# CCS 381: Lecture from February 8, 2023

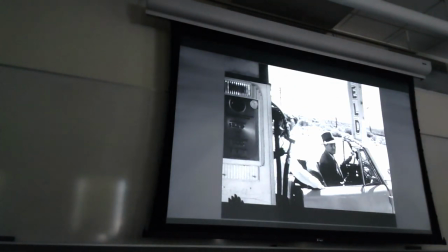[48:45]
And she comes into the space where Al has remained trapped and gets into the car.
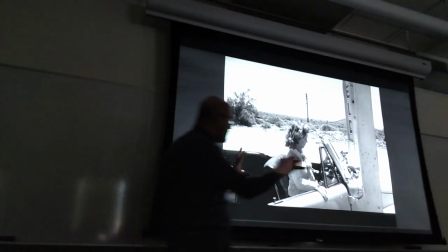[48:52]
But again, you see that the frame is crowded by these structural elements which
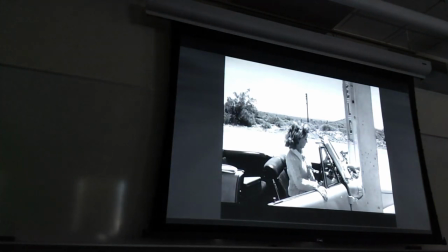[48:59]
express this lack of harmony, this kind of
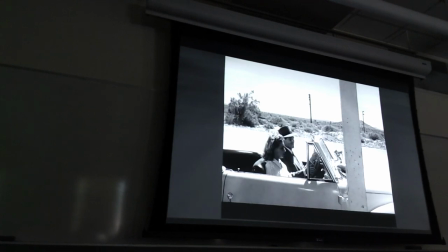[49:04]
closeness and intensity, and gets into the car, and finally they leave.
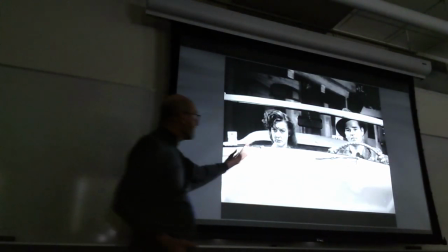[49:09]
Now the asymmetry is played on the side of Vera, right?
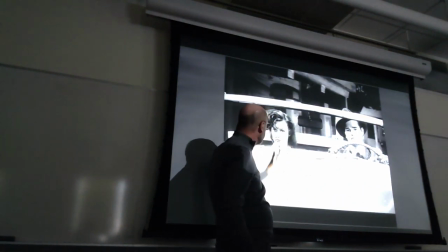[49:15]
He's to the side, the car is not centered, and she's there, and of course she has this face,
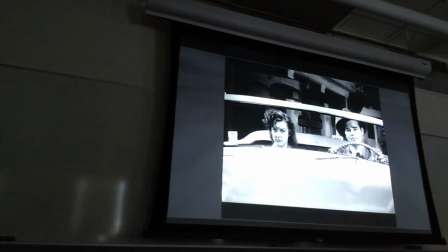[49:21]
so you know that something is about to happen, that there is something wrong, but you don't know what. And this is part of the style of a film noir. Okay.
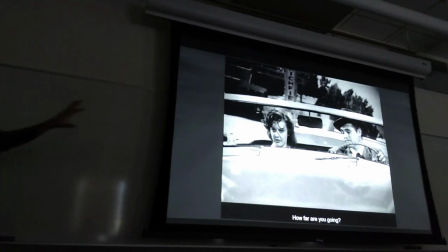[49:31]
And of course, they're in a studio, the images in the back are being projected, right?
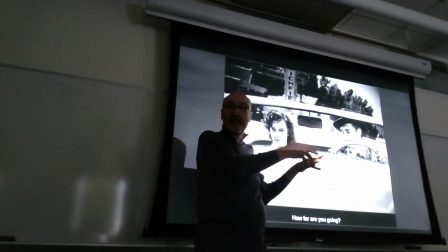[49:35]
There is a screen in the background, they're projecting the landscape, and they're in the car.
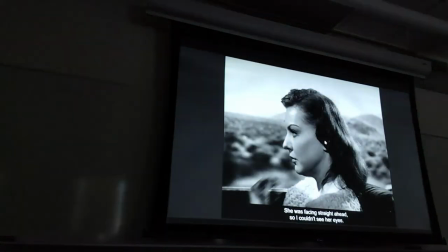[49:44]
And again, she keeps her position in the frame, right? More central. And then you have this very intense profile.
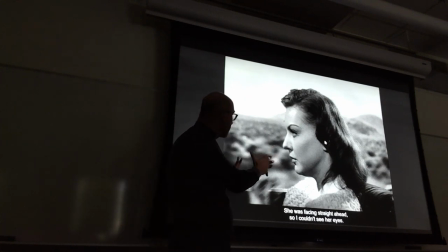[49:51]
He's talking about his thoughts about her, and she keeps this intense stare because
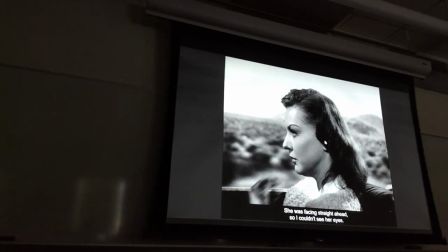[49:57]
this is conducive to an element of dissonance, which will be her turning to him.
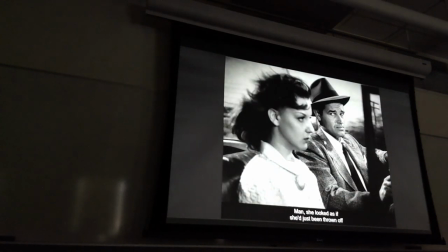[50:03]
So keeps the profile, we see him, and notice that now,
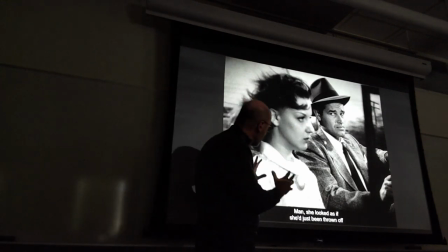[50:09]
compared to the other shot, they look much closer, right?
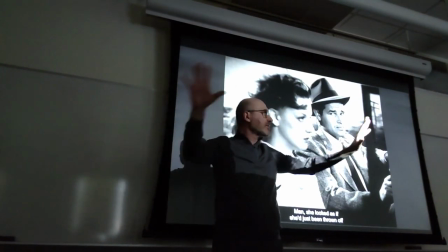[50:13]
In the other shot, you see the car is big, so the one is there, one is here.
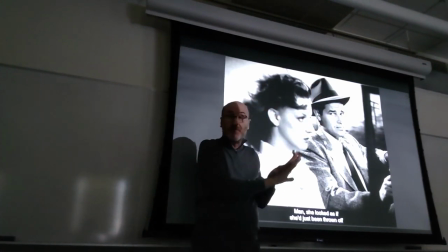[50:18]
Now, from this shot, because of the lens, they seem very, very close inside the car, because that's the dynamic between them. Closeness and fight, distance and confrontation.
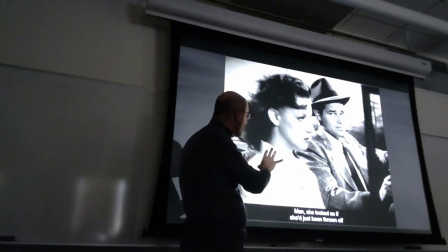[50:30]
And you alternate these positions from here to the end of the film.
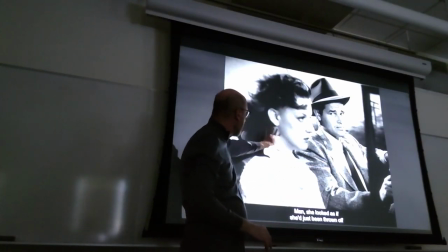[50:36]
She keeps this face, cannot be read easily, and is growing worried.
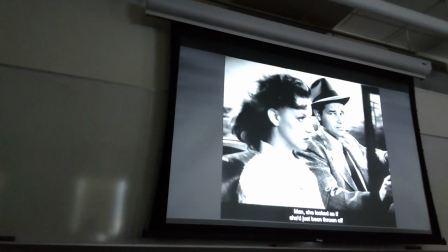[50:41]
Look at the frowning on his forehead, right? Keeps her position, again, the profile.
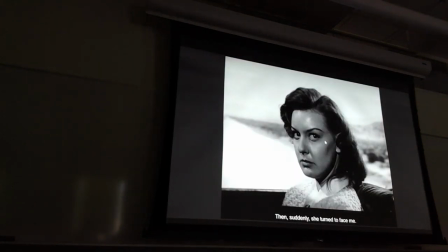[50:51]
And now she turns. Because of the fact that the profile was kept steady for
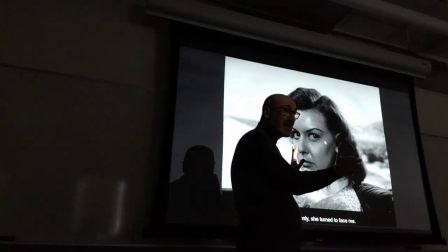[50:57]
a lot of frames, for 20, 30 seconds, the turning becomes dramatic, right?
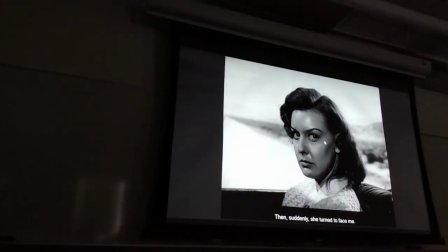[51:03]
Because she has to say something, and or she knows something,
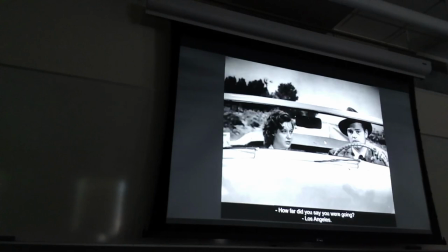[51:10]
because she hasn't said anything yet. She will say so later.
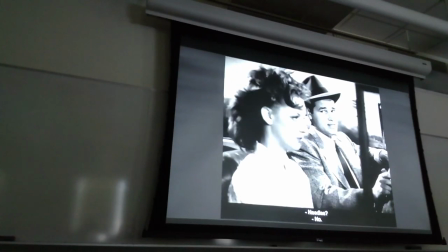[51:15]
Again, they're very close in here. And this time they may be actually driving this scene.
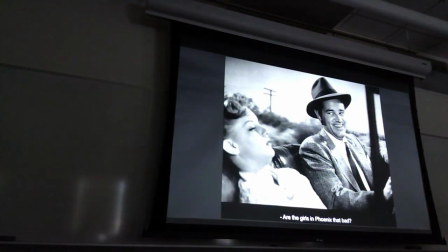[51:24]
Okay. And she goes asleep.
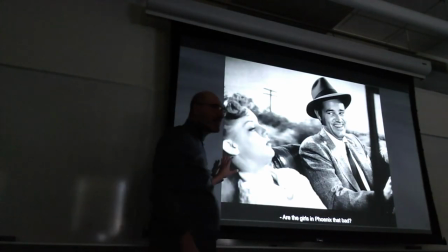[51:27]
Remember that this is the same kind of act performed by Haskell before he died. So there is something ominous about this. Because the last time he was driving and someone was asleep in the car, it didn't go well.
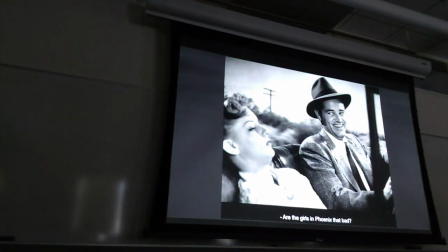[51:41]
It didn't end well. So you know that this is predictive, that the frame is predictive of something else.
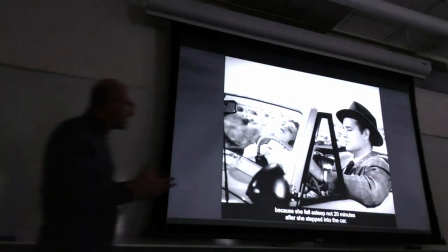[51:49]
And notice that he seems to be in control, right? Arm out.
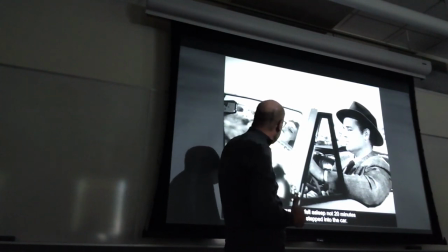[51:55]
And she seems to be innocent, but again, same kind of game that they played before with the profile.
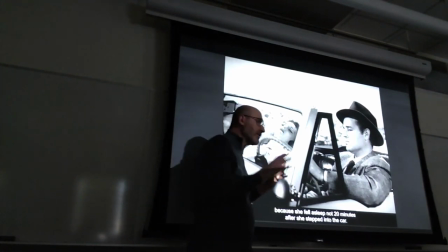[52:00]
She keeps there pretending to be asleep, and for long enough that when she wakes up and says, "You're not Haskell.
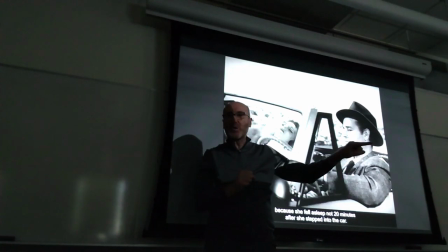[52:08]
What happened to Haskell? What did you do to him? Why did you have, do you have this car?"
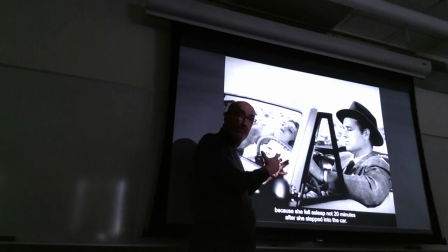[52:13]
This becomes dramatic, because the same posture has been held for so long.
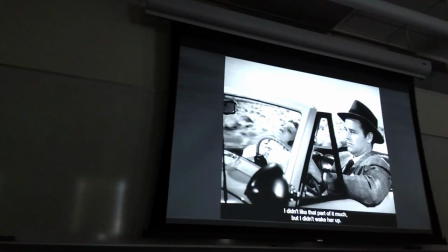[52:19]
There it is, keeps same position, is driving, is moving more to emphasize her stillness,
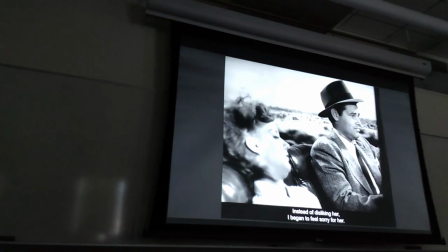[52:28]
looking at her, checking on her, fantasizing about her,
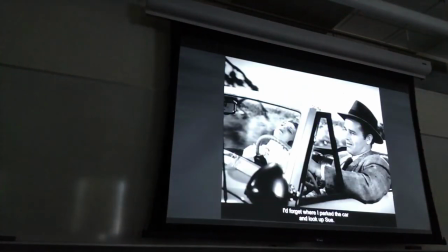[52:32]
and then finally, takes quite a bit, finally, there it is.
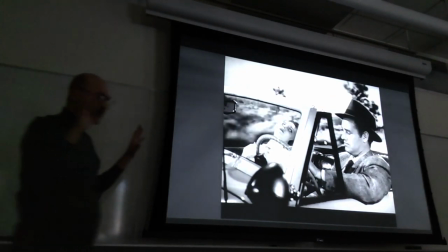[52:38]
2 seconds, she opened her eyes, it's like Frankenstein, right? Open his eyes, like the monsters in horror movies from this period.
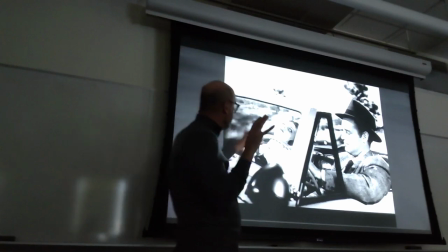[52:45]
Look, she's back from the dead. Look at the amount of white in her eyes, right?
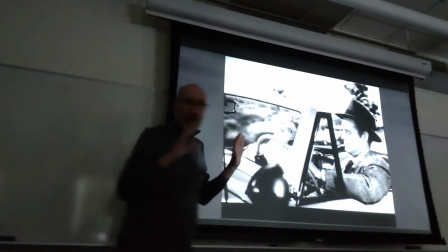[52:52]
And then,